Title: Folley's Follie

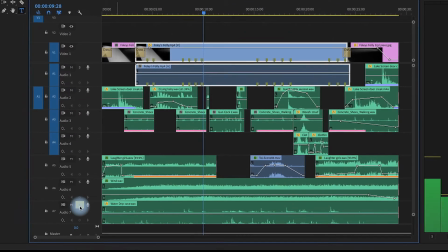249s
There's an echo put on them, very slight echo or reverb, which then gives you a room volume of it.
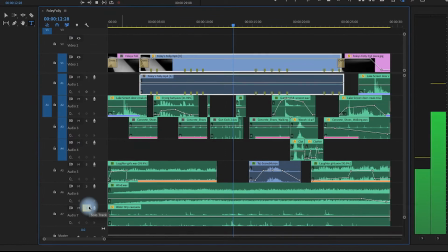257s
So that's what's in there, is the sound first of droplets, just to give a sense of atmosphere and space to it.
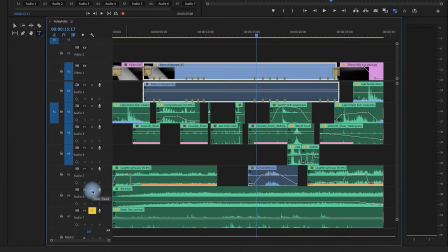265s
It kind of makes it have a feeling. Next, I'm going to solo this with the sound of wind.
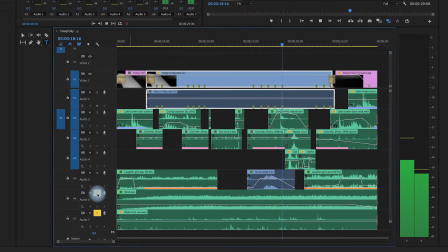270s
So I added a recording of wind onto it. So now that's just the atmosphere. That's to get a foundation down low. Both of these are turned down. They're not terribly loud down here in the 42, down in these lower ranges.
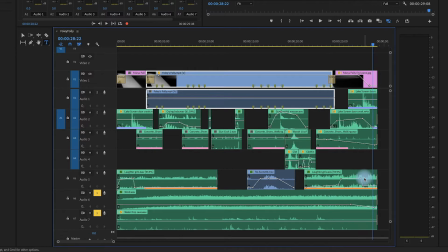285s
But they serve to make that workable. Now, if I add in the kids' laughter, you'll hear that next piece right here. So the kids' laughter is there, as well as the line, "You came to put me out of my misery." Have you come to put me out of my misery? So that's all built right in there.
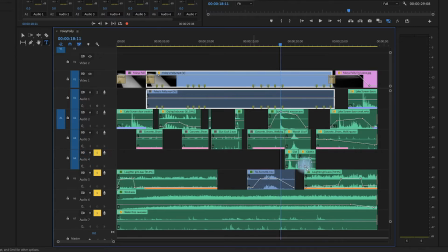305s
Then I added in the
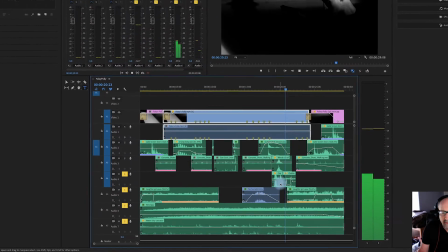310s
I think it's the fall to the ground and the clothing rustling as he turns.
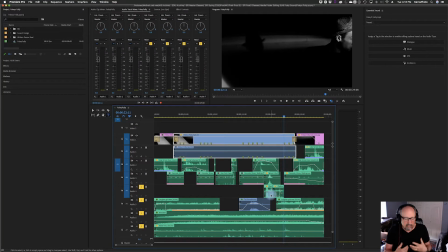316s
So there's a hoons as he turns away. You could put in lots of. The thing is, you want sound to be very clean. You want to be very specific sounds that the person's hearing and can pick out. So something like the rustling of clothing as he turns.
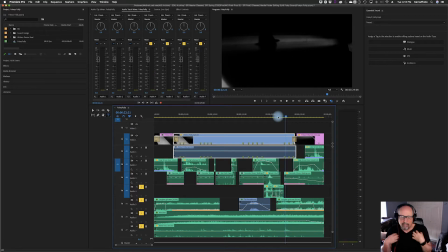332s
It feels like as he's turning, he's pulled his jacket across his pants or something. It sounds like a sound. And of course, the sound of the body hitting the ground, gives you that sound right after the gunshot that the guy fell to the ground. So then let's solo.
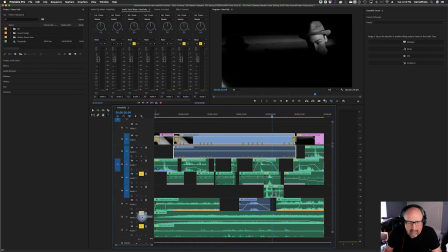350s
I'm going to take out these other ones and solo the footsteps and also some whooshes and gun cocking. So I put that all in the same track.
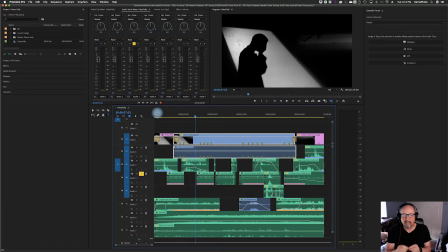363s
So notice I had him walk off screen, and then the last two steps were shorter and closer together. As you can see right here, these two steps here, so it sounded like he was stopping.
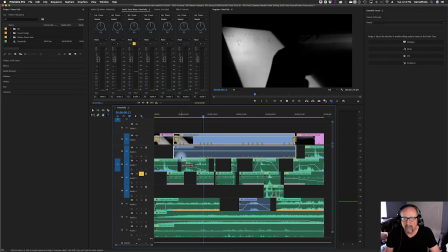375s
The next ones continue walking to the next scene, stops,
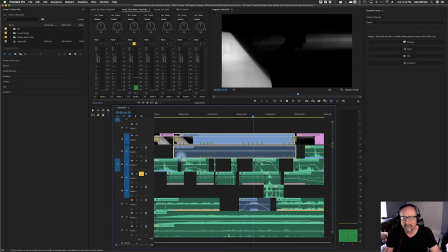382s
cocks the gun, continues onward. And then there's two louder steps as he turns.
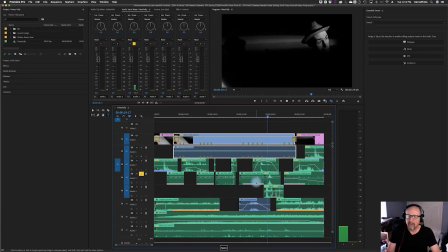390s
So there's slightly louder steps placed right here that have him turning. And that was a whoosh as he turned his neck. It's a very subtle little sound. So just when he's turning, and that's after the line, you take me out of my misery, and he turns his head away and back.
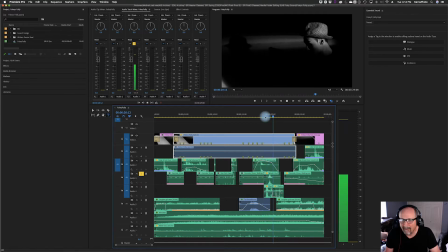410s
And so this whoosh, it's barely there. But it has a very nice kind of emotional feeling with it a little bit. And then, of course, more concrete walking out. Then we have the kids, the screen door, and the laughter of the characters.
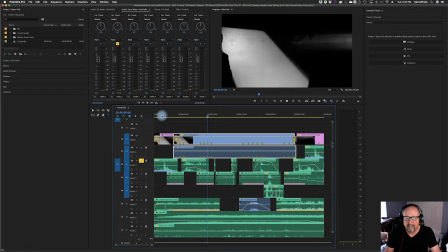429s
The little cry, his little cry here. And the hat going on, that's a very specific sound.
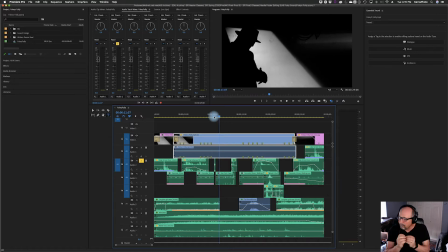437s
See, it's another kind of fold of fabric as the hat goes on. So what you want to do is you want to create the sound that interacts as much as you can with the signal, and it gets the viewer to focus on individual elements. You really want that powerful individual elements.
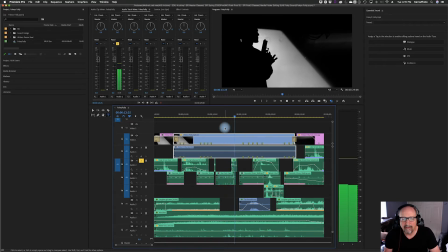455s
So then it gives a kind of a silly little kiss to the gun.
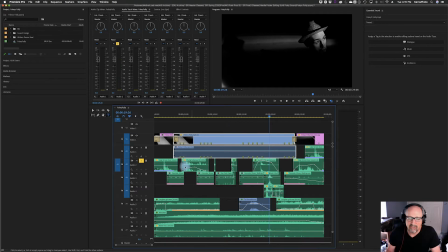463s
Turns and shoots. Now I just have this all soloed and out to the screen, but let me go ahead and unsolo it, and we'll play it from the beginning to end, and you can kind of see what I built.
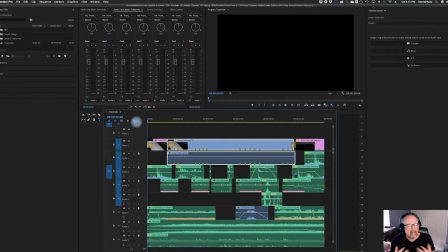473s
Now I want you to take your own advantage, your own creativity with this.
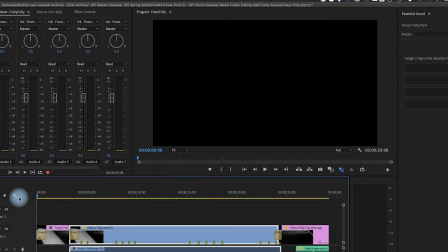476s
You can do whatever you want in any way you want, but I want you to make this sound more cinematic.
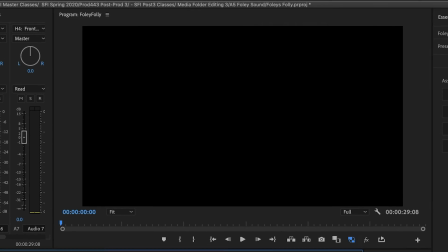484s
So what we're doing is we're creating a soundscape. So here we go.